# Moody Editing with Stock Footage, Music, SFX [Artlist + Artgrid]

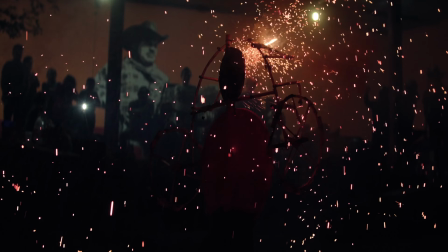Otherwise you break the mood by cutting to something that's just too random. My next tip is to use a color palette to guide your edit. So a color palette is a limited number of colors that define the aesthetic of your video.
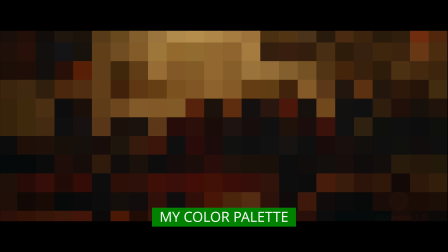So to show you what I mean I put an effect on my film to simplify the images down to just the basic colors and you can see that each
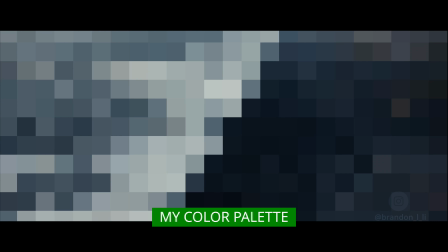scene has a certain color palette and I slowly shift that color palette as I move from one sequence to the next so there's no jarring changes in the color throughout the film. Keeping a consistent color palette allowed me to smoothly blend footage from a lot of different filmmakers into the same scene.
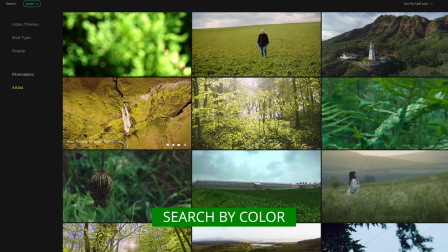And one great thing about getting your footage from Art Grid is that you can just search by color. So if you need more shots that are dominated by the color green, you just search for green.
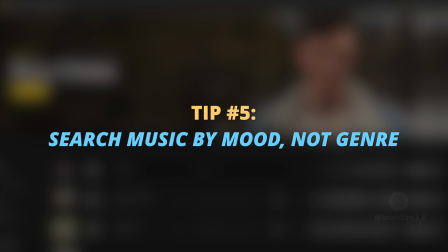Okay my next tip is to search for music by mood not by genre.
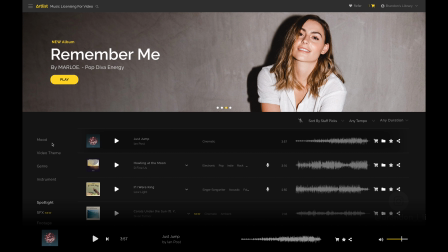So here we have the Artlist homepage and if you go over to the left side you can see there's several ways to filter and search for music.
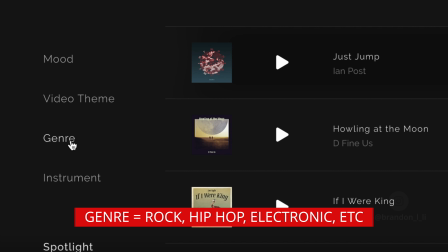Now the natural inclination might be to go for genre because you may think oh I want to rock track because I want something energetic.
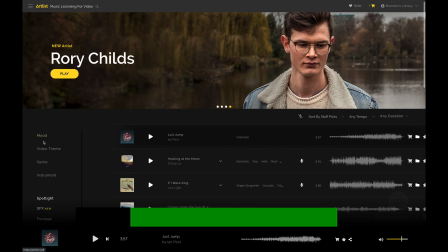But what I would rather do is search by mood and sort of trust the curation of
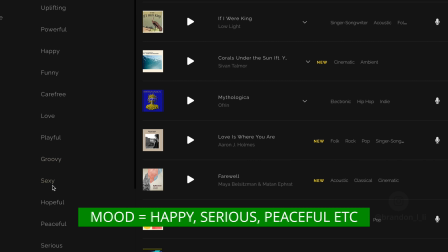the keywords on Artlist to sort for me a bit because I like to leave myself open for surprises.
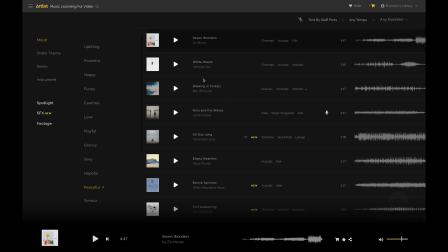If I'm searching for peaceful music, that peaceful music may come from a variety of genres and what matters most really is the emotion of the music.
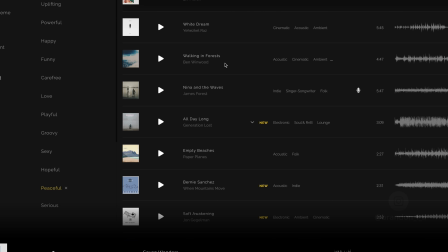How does it make me feel? How will it make my audience feel? The genre is much less important.
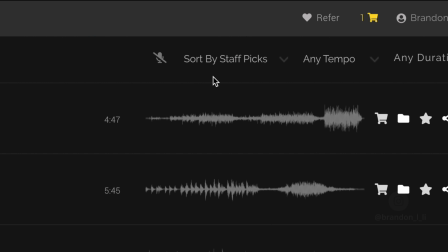Now after I've sorted by mood I go up here and instead of sorting by staff picks which is the default I
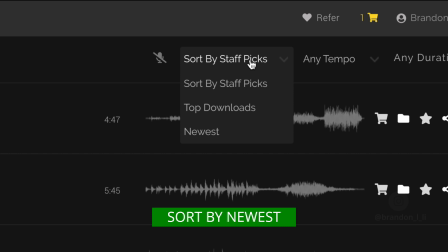like to switch over and sort by the newest music because while the staff picks are some great tracks that the staff has picked for you, you'll probably end up downloading a song that a lot of other people have used because staff picks is the default sorting algorithm.
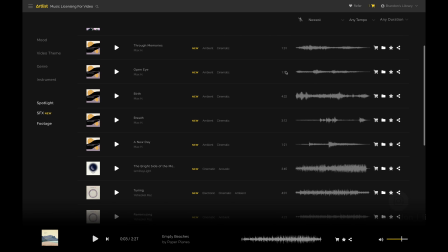So if I sort by newest I have a better shot at choosing a track that hasn't been used by too many people yet.
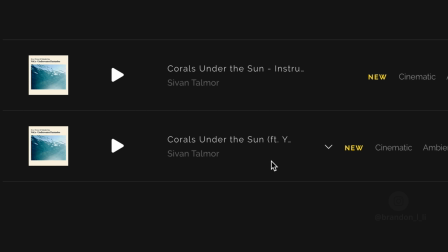The track I used in my video is called Corals Under the Son by Sivan Talmor.
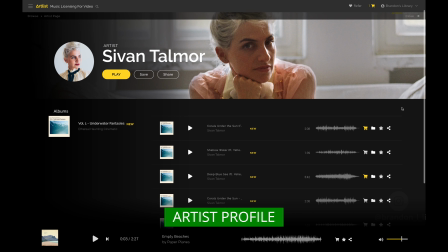So if I find an artist who I really like, I'll go to the artist profile and then I'll download either some or all of their songs from the related album. And if you don't need those tracks today, you might want to use them later on another video. And for me, it's so much faster to have the music already on my hard drive than to have to go back online and go search again.
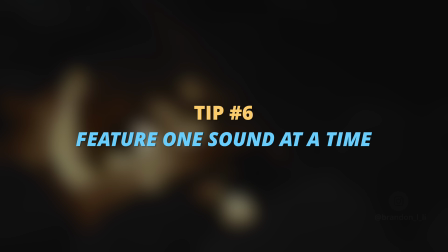My next tip for enhancing your mood is to feature one sound at a time in your soundtrack. So in this film, I had music, I had sound effects, and I also had voiceover. And at any given point, in the video, I tried to make sure that only one of those elements was in the foreground, was most noticeable to the audience.
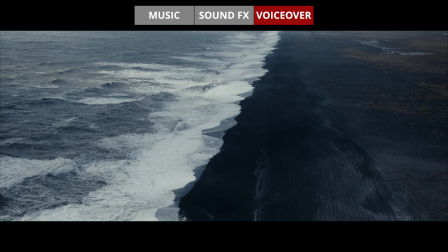Or the shores of solitude.
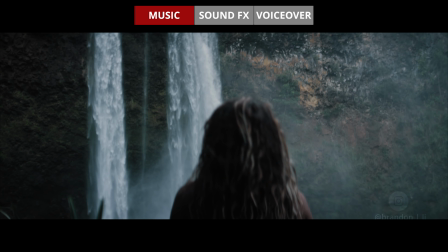Having too many elements at once will cause an audio clash, and it will ruin the mood of your video.
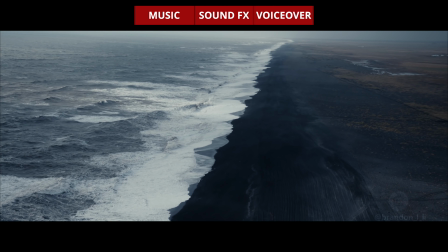Or the shores of solitude.
You want to make sure that your audience only has to follow one thing at a time. Now, this doesn't mean that you can only have one sound at a time. I used a lot of sounds on top of each other in the soundtrack of this video.
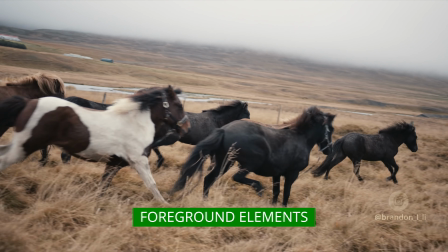I had ambient beds, I had foreground sounds that were more dominant, I had specific foley sounds to simulate human noises,
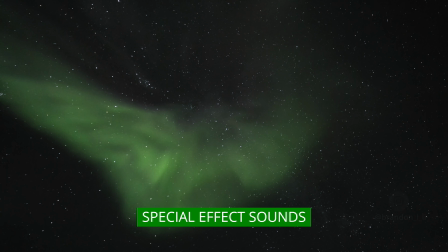natural noises, and I had special effects sounds such as whooshes, rises, and other interesting elements. But I tried to layer my sounds so that only one element was dominant at a time. the comforts of home, and if something else seemed to be clashing or competing with it, the comforts of home,
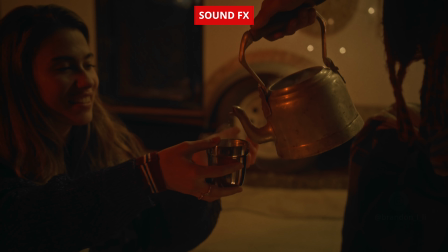then I would either lower the volume or I'd adjust the EQ. By equalizing out either the highs or the lows of a sound, you can create more room in your soundtrack so that other sounds can come through.
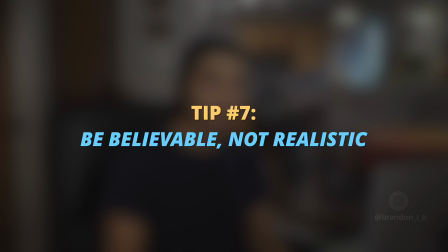And my final tip about mood is to be believable, not necessarily realistic. So what's the difference? Well being believable means that you create something that the audience will accept emotionally without really thinking about it It just feels right